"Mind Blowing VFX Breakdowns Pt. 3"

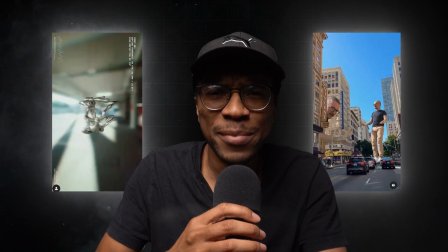Which video do you think is harder to make? This one?
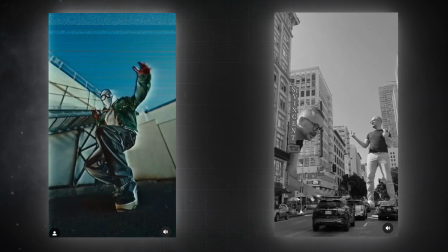Or this one?
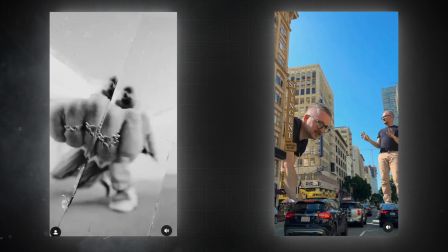Today I'm going to react to and break down some amazing videos that I found online, starting with the first one.
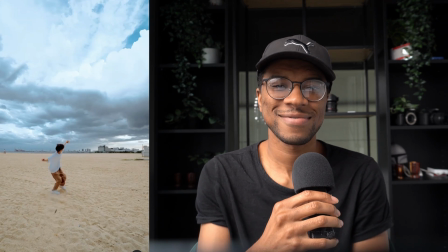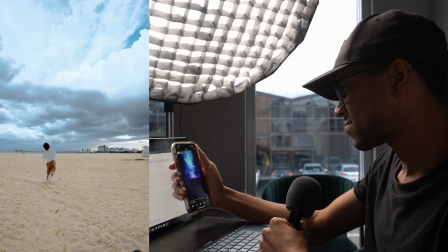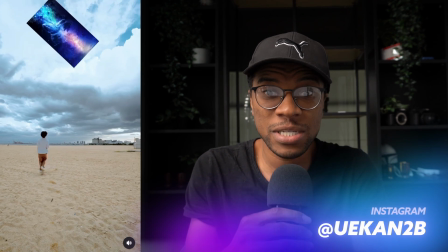This is a video by Yukin. Alright, that was funny. This video seems to be made for people familiar with this kind of like effects trope.
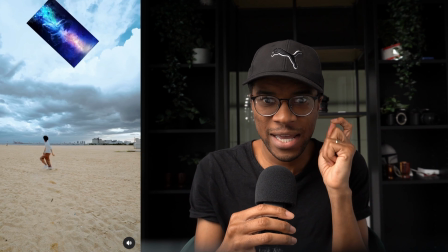It's funny because you expect the entire environment to transform, but it ends up with just a picture in the sky, like an amateur attempting a VFX shot.
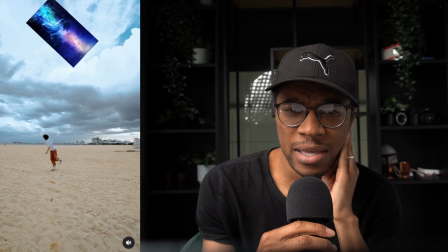Even though this video is only 30 seconds long, it kind of acted like a 3-act play.
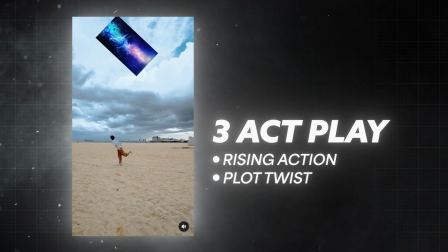It had its rising action, a plot twist, a payoff, and then like a bonus payoff.
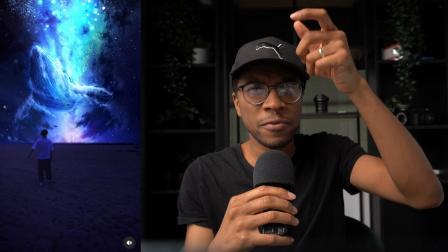The humor came from, you know, that amateur looking photo, the plot twist kind of popping into the sky.
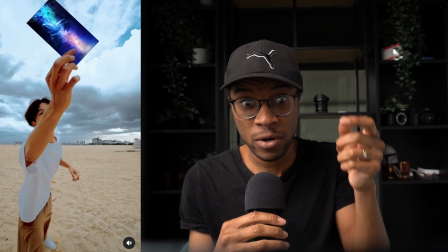And then there was a payoff when he actually took the photo off of the sky as if it was a real photo.
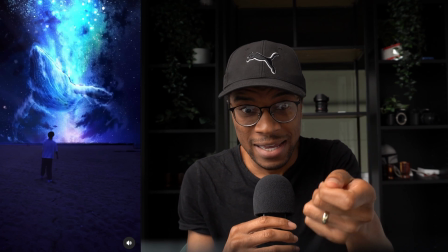And then there was a bonus payoff when he actually threw the photo back into the sky, giving you the conclusion that you thought you'd be getting at the beginning. It was very, very well done.
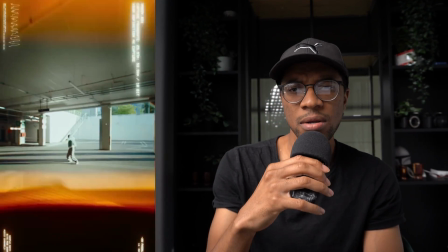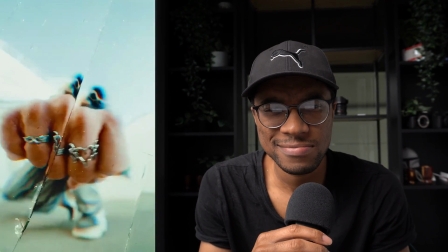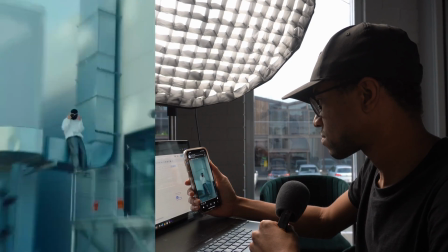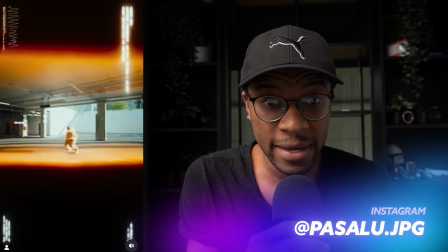We have a video by Pasalo JPEG. This looks sick.
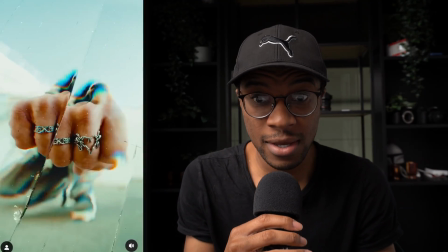I freaking love 3D transitions, especially when you fake the edges of the frame.
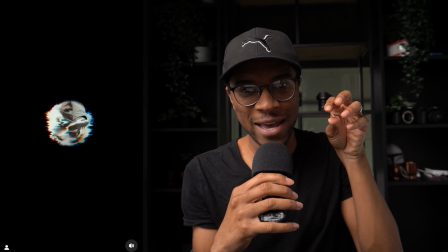I love that shot where he actually wrote out the main subject and had him effectively jump in or jump out of the edges.
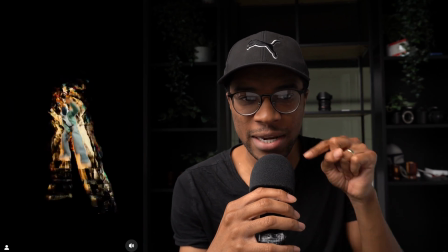The way that he made the frame a cutout circle also was actually really cool.
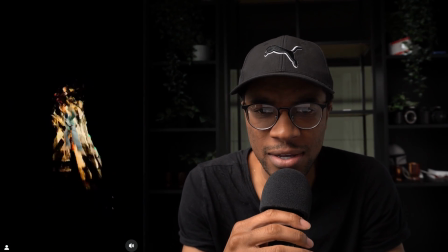This video is only about 10 to 15 seconds long, yet every single transition is different
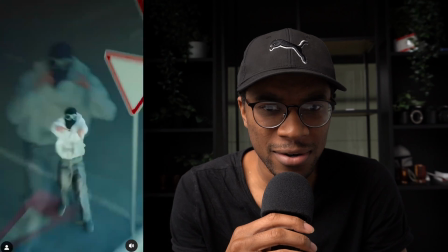because of the talent and art and detail literally that was put into each one of these shots.
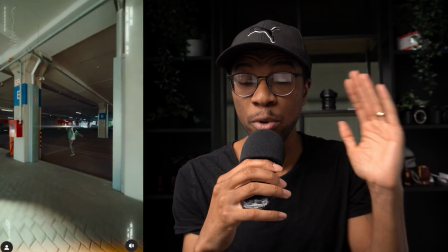There's literally no boring shot change.
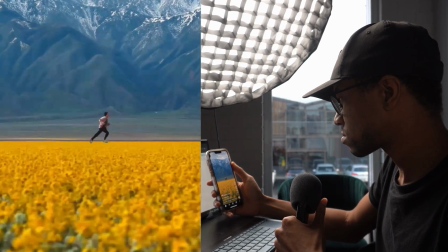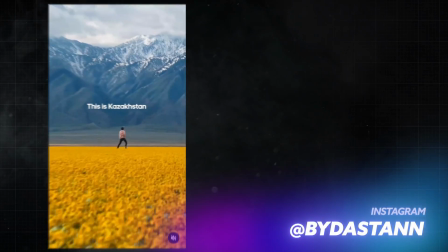This video is by Daistan. Looks like we have Kazakhstan in the house.
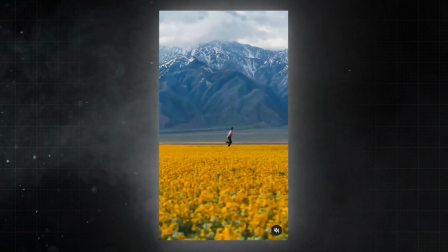This was very, very creative. It looks like this video looks real until you really start looking at it.
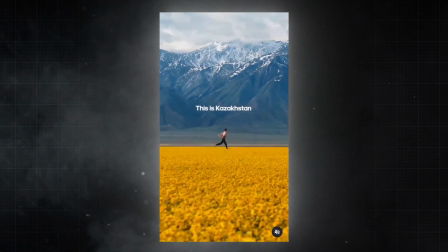Took me more than a minute the first time I saw this video.
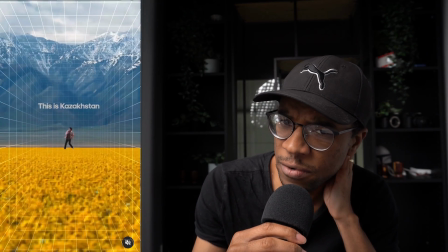If you start looking at the rules of perspective, taking into account how fast the ground is moving in the foreground, you can tell that he's too close to the foreground to be running as slowly as he's running.
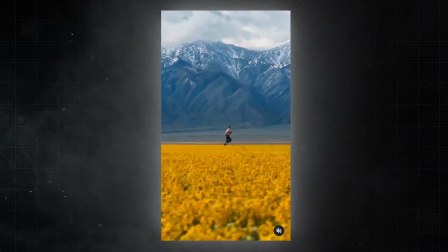So I want you to think about that. Also, I just noticed that the lighting on him doesn't quite match the environment that he's being placed in.
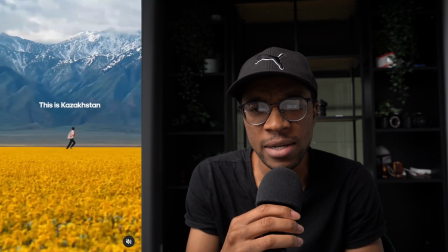I think he's actually running in a separate shot and he's being actually comped into this environment.
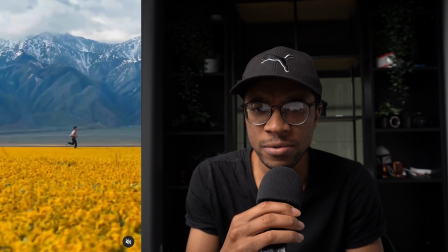Regardless though, this looks very, very beautiful. Great work, very, very creative. I'm jealous I didn't think about making this myself. This video would not have been possible without our video sponsor, Envato Elements.
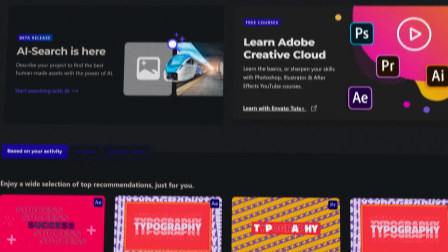Guys, I call Envato Elements the Netflix for video editors because what it is a subscription service that gives you,
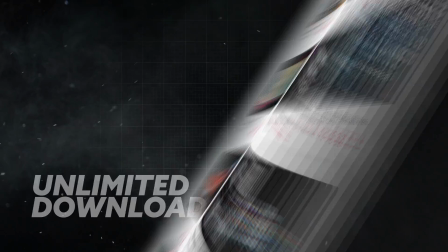for one single fee every month, literally access to unlimited downloads of millions of incredible digital products,
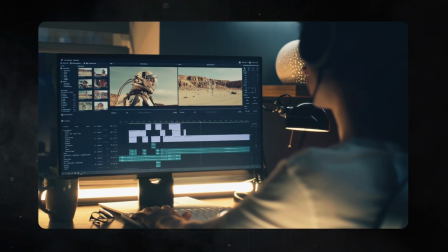effects packs that are meant to save you time so you can finally have time to get your edits done on time and spend more time with your family, chill with your friends, actually have a social life.
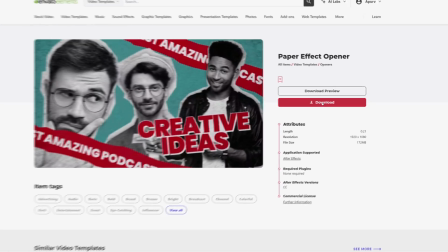I literally download things from Envato Elements every single day when I'm editing these tutorials,
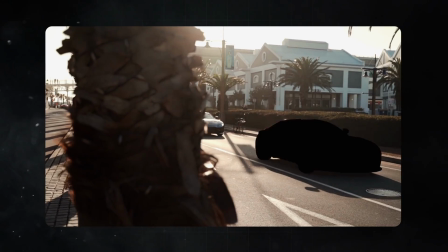from transition packs to title packs to effects packs to stock footage to royalty-free music to sound effects. There's literally everything. Every subscription helps the channel, and through the channel you can get your first month for only $9. It's amazing. Check it out. Let's get back to this tutorial.
Hands above my...
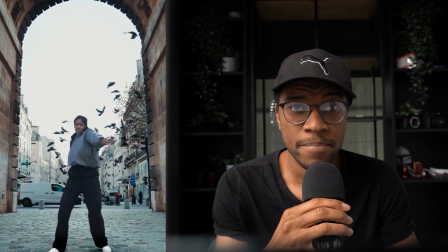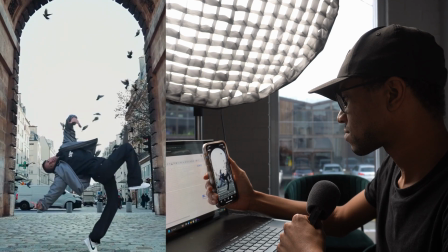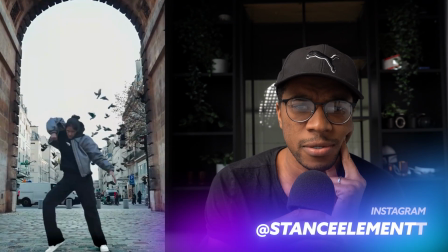This video is by Stance Elements. This is very, very cool. I've been actually seeing a lot of these videos lately.
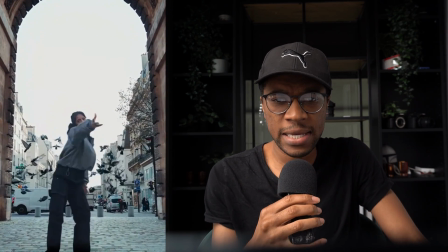What they're doing here, I've always assumed, involves rotoing out every element in the video from the foreground to the background and then treating them separately.